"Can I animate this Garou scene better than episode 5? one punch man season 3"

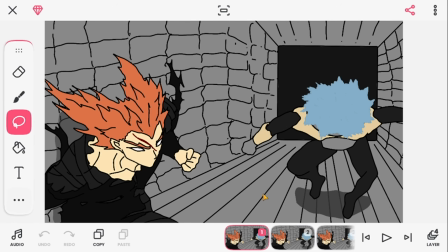(31:26)
It's interesting, I won't lie, it's interesting.
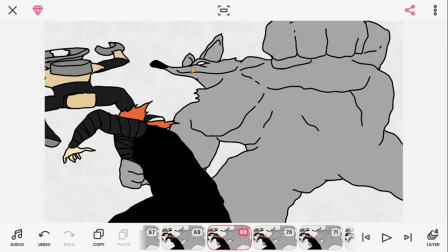(31:29)
Making the zoom out fix would be very hard as well, since I have to move 3 individual images to give the illusion of a zoom effect. Well, it's not really an illusion, it's actually zoom. But it would just be hard to do that, very hard to do that.
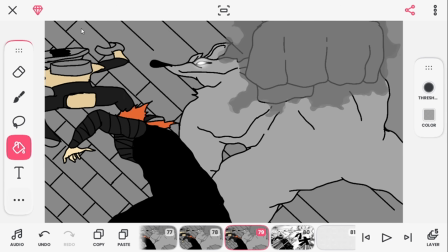(31:44)
Alright guys, we're back and we added... What did we add that I didn't show? Glow effect to the eyes, smoke around the fist to exaggerate the impact that's going to happen.
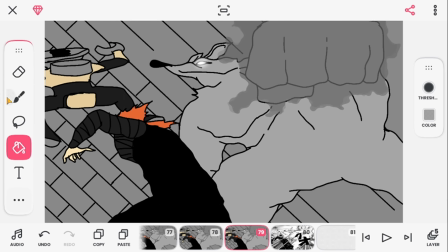(31:59)
Not really. And then the background, of course. Here is the wall, and this is the ceiling.
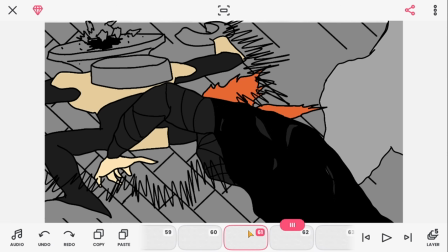(32:08)
So it's a kind of perspective shot. I haven't watched it yet, so let me see how it looks.
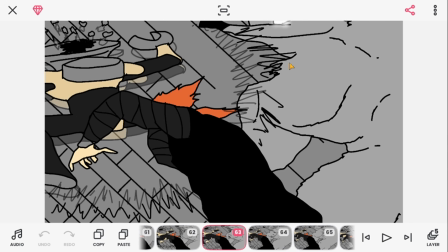(32:15)
Oh, also fragments of his getting cracked, and also this impact thingy going.
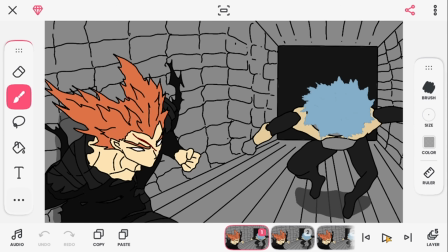(32:24)
So yeah, let's play.
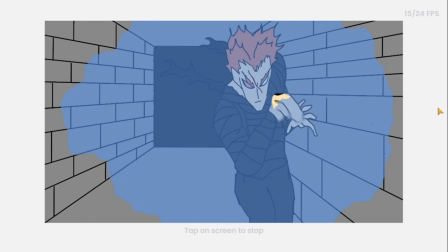(32:32)
W. That looks good.
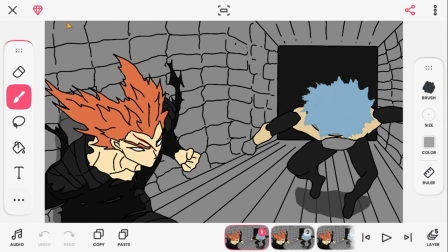(32:37)
Okay. I don't know who did that better, me or the anime. I haven't watched back the anime episode to compare these yet.
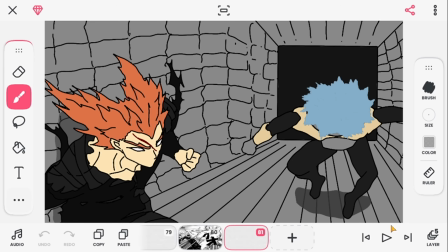(32:44)
So yeah. We're gonna go to our next scene finally.
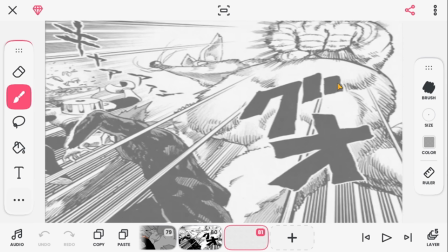(32:49)
Our finally second to last scene. This isn't our second to last scene, it's our third to last scene.
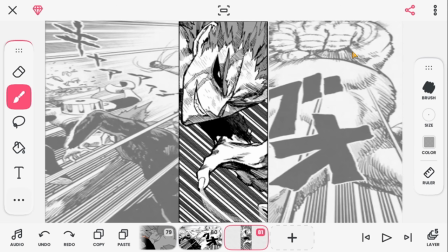(32:55)
So let's go. Alright guys, we're here and this is our next panel need to be adapted. And this has been 3 days now, and if what I heard is true about the One Punch Man anime only having 6 months to do the entire thing, wow.
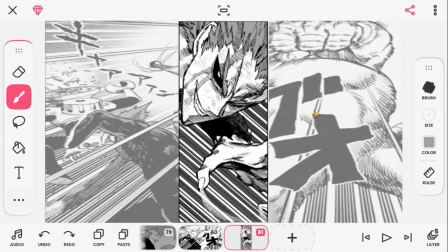(33:13)
I actually really appreciate episode 5. Like, I'm actually impressed with how episode 5 looks if they had only 6 months to do that.
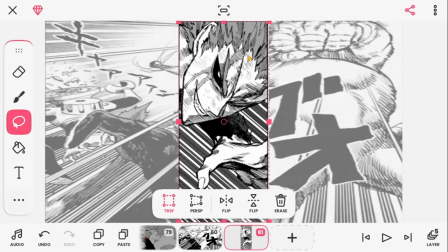(33:23)
That's what I've heard. I'm not sure if it's true. But yeah, anyways, to make this look better, I'm actually not going to really do what the manga did.
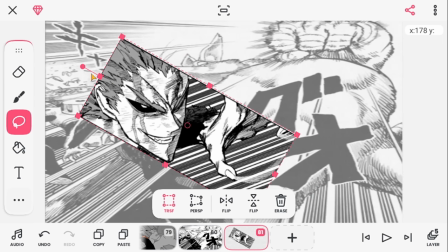(33:29)
I'm actually going to take a bit of improvisation because it looks better this way, kinda, in my opinion.
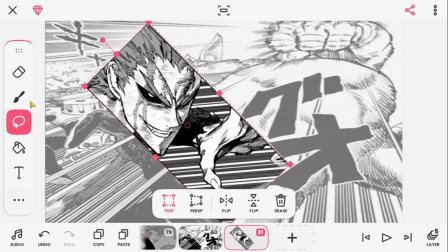(33:37)
But of course, you know, we have to do some, what is it, improvisation,
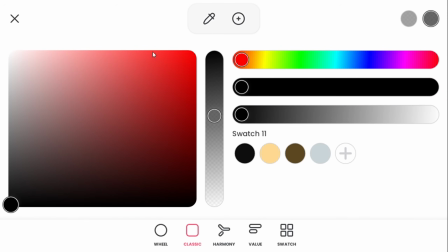(33:45)
since all of his body isn't showing, and we can't just have him in the panel like this.
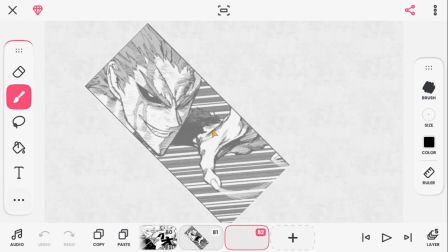(33:51)
You know, we have to draw his rest of his body. So we're going to do that, of course.
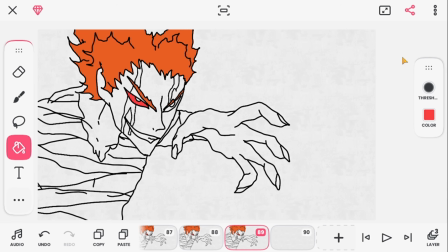(33:57)
Let's go. Alright guys, just coloring oh my god. Jeez, just coloring in everything right now, and we're actually gonna do a big change here.
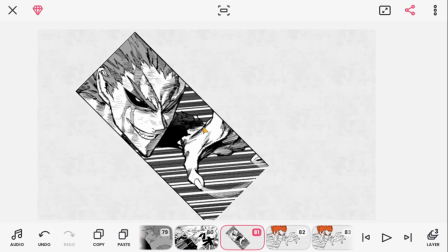(34:09)
If you see, this is this way, right? We're actually gonna switch him.
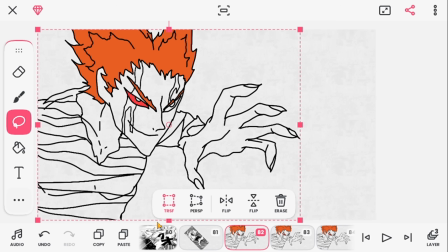(34:14)
Let me show you what I mean. We're gonna put him actually this way. If you get what I wait, why? Wait, why doesn't he go the other? Oh, there we go. Okay, we're gonna move him over here when we're done because it does fits better.
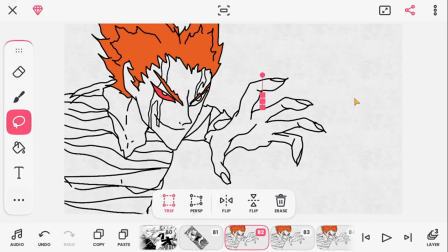(34:31)
I'll explain why it fits better. But we're just gonna finish the coloring. By the way, guys, when you're animating, do not touch this audio thing by accident. Every time I touch it and then I come back out, it zooms in my screen permanently, and I have to zoom it back out.
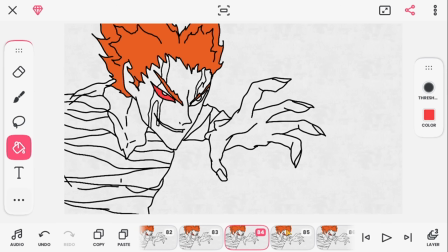(34:45)
So yeah, don't touch that. Alright, anyways, let's continue. Oh, by the way, I forgot to add. I draw the facial details, I draw a bit of details in the hair, of course the band-aids,
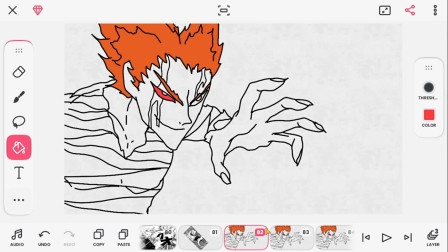(35:00)
I mean his clothes, I keep calling the band-aids, the blood on his face, everything moves except for the eyes and the nose. Oh, I forgot something, I actually forgot something.
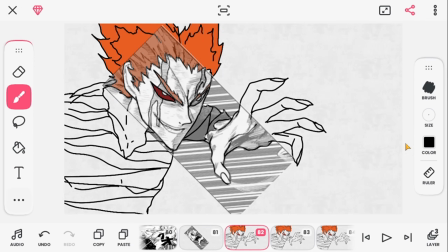Okay. This is about how dark the blood is going to be. The darker, the more real it looks.
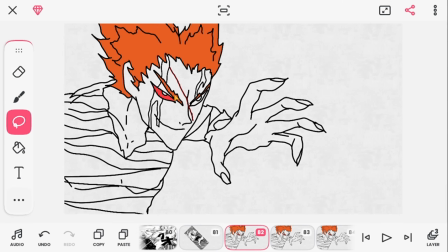(35:28)
Okay. Got that. And then we're just going to copy this to every frame. No reason to move this, literally.